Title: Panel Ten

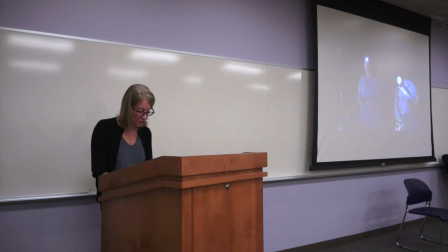As Herzog explains, quote, dwarfed by these large chambers illuminated by our wandering lights, sometimes we were overcome by a strange, irrational sensation as if we were disturbing the Paleolithic people in their work. It felt like eyes upon us. This sensation occurred to some of the scientists and also the discoverers of the cave.
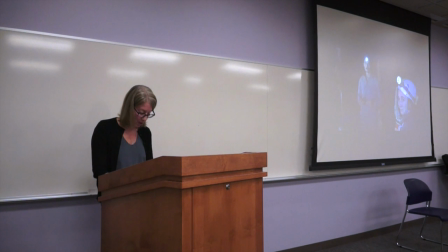It was a relief to surface, again, above ground," end quote. The derealization created by 3D's precarious aesthetics is central to Herzog's project of evoking and provoking the shock created by an encounter with the cave's uncanny historicity, or what Herzog calls its blurring of time.
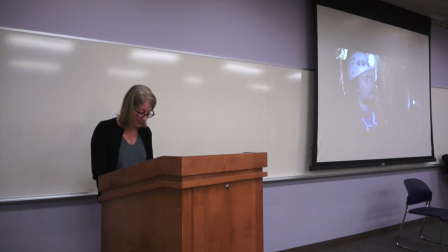This kind of formal composition that exaggerates the planar quality of the image is used and recurs throughout the film.
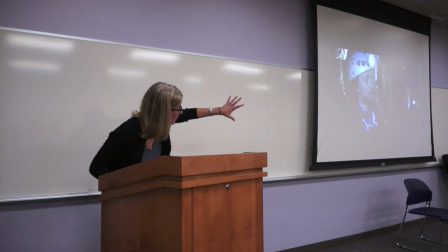So in this image, this sort of the foregrounded sign, or this is a member of the crew, really kind of bulges out.
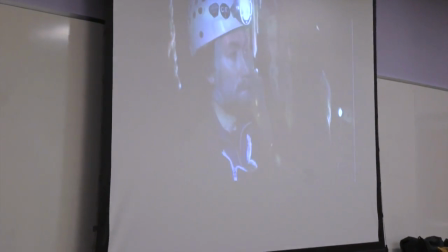And the one in the corner, and again the image is intentionally composed in order to sort of play on this derangement of optical cues,
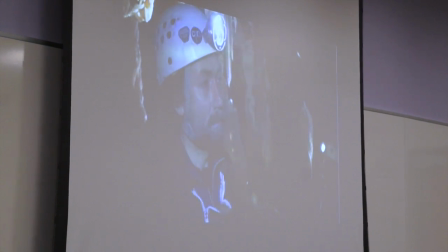seems really, really far away, stretched off in the distance. But again, he's illuminated in a way that then makes him seem sort of like a cardboard cutout.
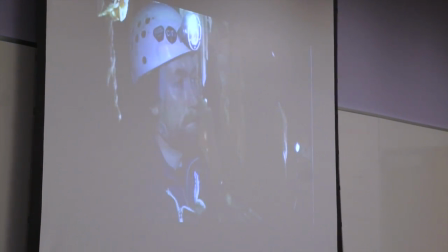So this kind of formal composition that exaggerates the planar quality of the image is used throughout the film
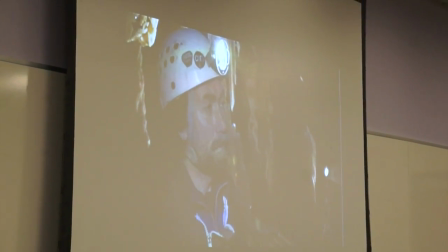and is quite prominent in the shot of the cave's original opening that appears at the beginning of the film.
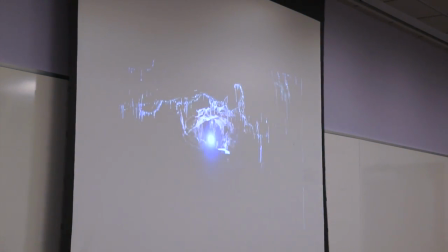In this shot, Herzog can be seen at the end of a narrow passage through which the scientists and crew must crawl in order to reach the cave's first large chamber.
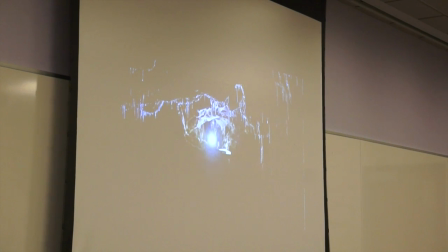Again, positive parallax stretches the image, placing Herzog at a further remove than he actually is in space and distorts the layers
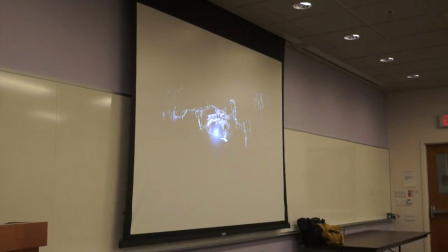of calcite formations into a series of flattened planes that recede into depth.
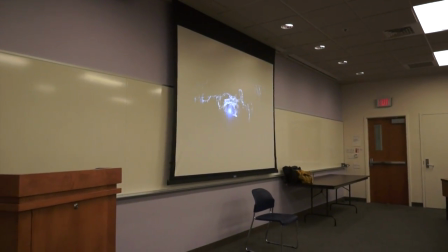Here, the tendency of the 3D image to produce a, quote, vertiginous uncertainty about the distance separating forms, end quote,
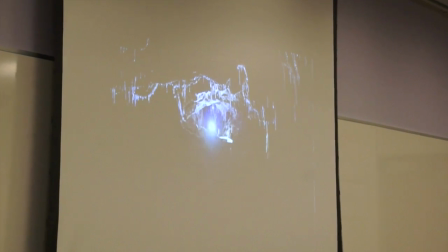corresponds to the vertiginous uncertainty about the best historical distance, or what Herzog refers to as an abyss of time,
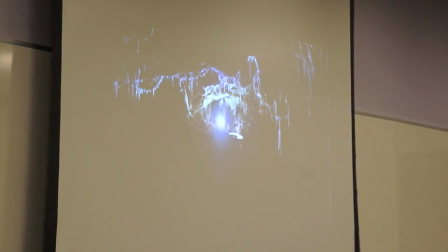that separates both the recent past depicted in the film and the present moment of its reception,
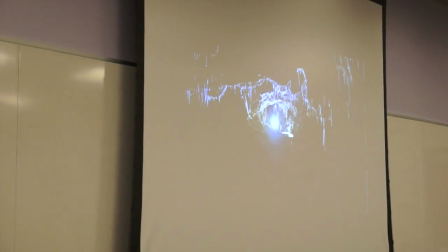when the spectator's interocular disparity conjures up the 3D image and
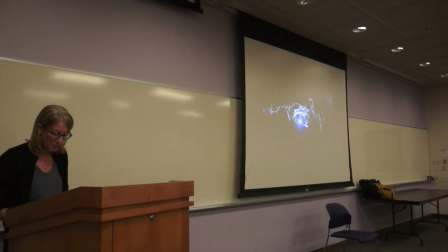those staggered moments in the very distant past when the cave paintings and the calcite formations were created.
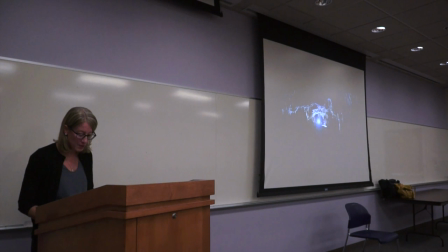While negative parallax charges foregrounded elements with a phantom solidity that promises a tangible
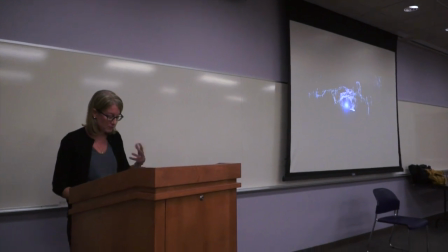connection to the distant past and sort of then sort of does not make good on that promise,
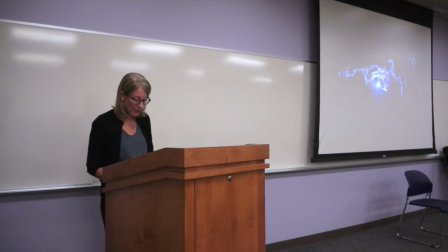the flattened planar quality given to the background elements creates areas of occlusion behind each, suggesting that the knowledge produced as the mind feels its way into the depths of the cave is only partial, that each artifact, each geological formation conceals as much as it reveals.
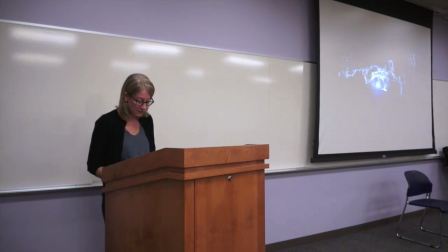Hence, although the finite space of the cave has been thoroughly mapped, with the help of 3D's precarious aesthetic, it seems to recede infinitely into the irretrievable past. This notion is most strongly suggested by the figure of the Chauvet Venus, painted on a pendant that hangs from the ceiling in the farthest reaches of the cave.
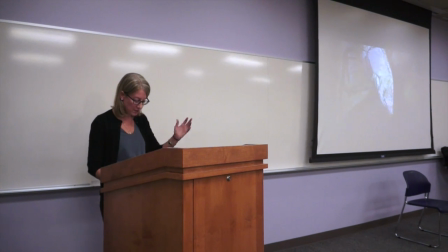In the first half of the film, the sort of full image of the painting remains beyond the scope of the camera's lens.
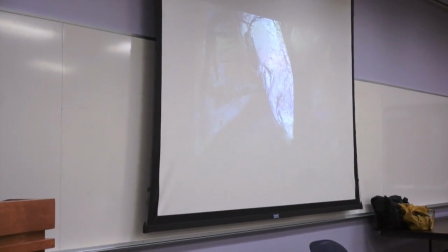The walkway to which the scientists
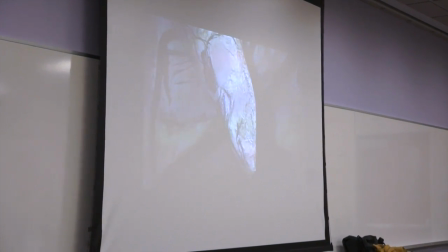and crew must restrict their movements falls well short of the pendant, ensuring that much of the Venus, as well as the rest of the pendant, will for a time remain obscured.
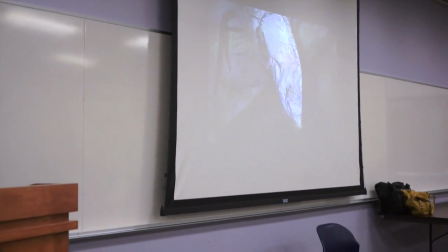Later, when Herzog and his crew return to shoot the cave by themselves, they attach the camera to a long stick to bring more of the image into view,
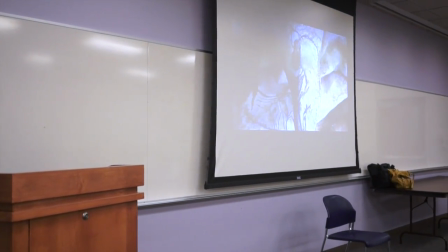thereby revealing a bison that embraces the lower body of the woman.
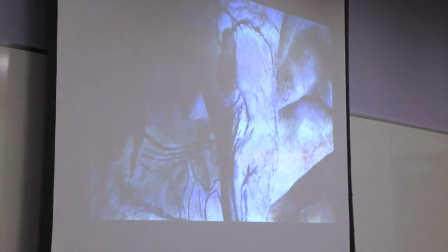Though comparatively more complete, the image remains enigmatic and seems to demand analysis by several
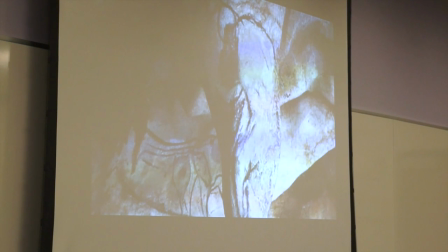archaeologists whose long interpretations ultimately place the image at the limits of the knowable.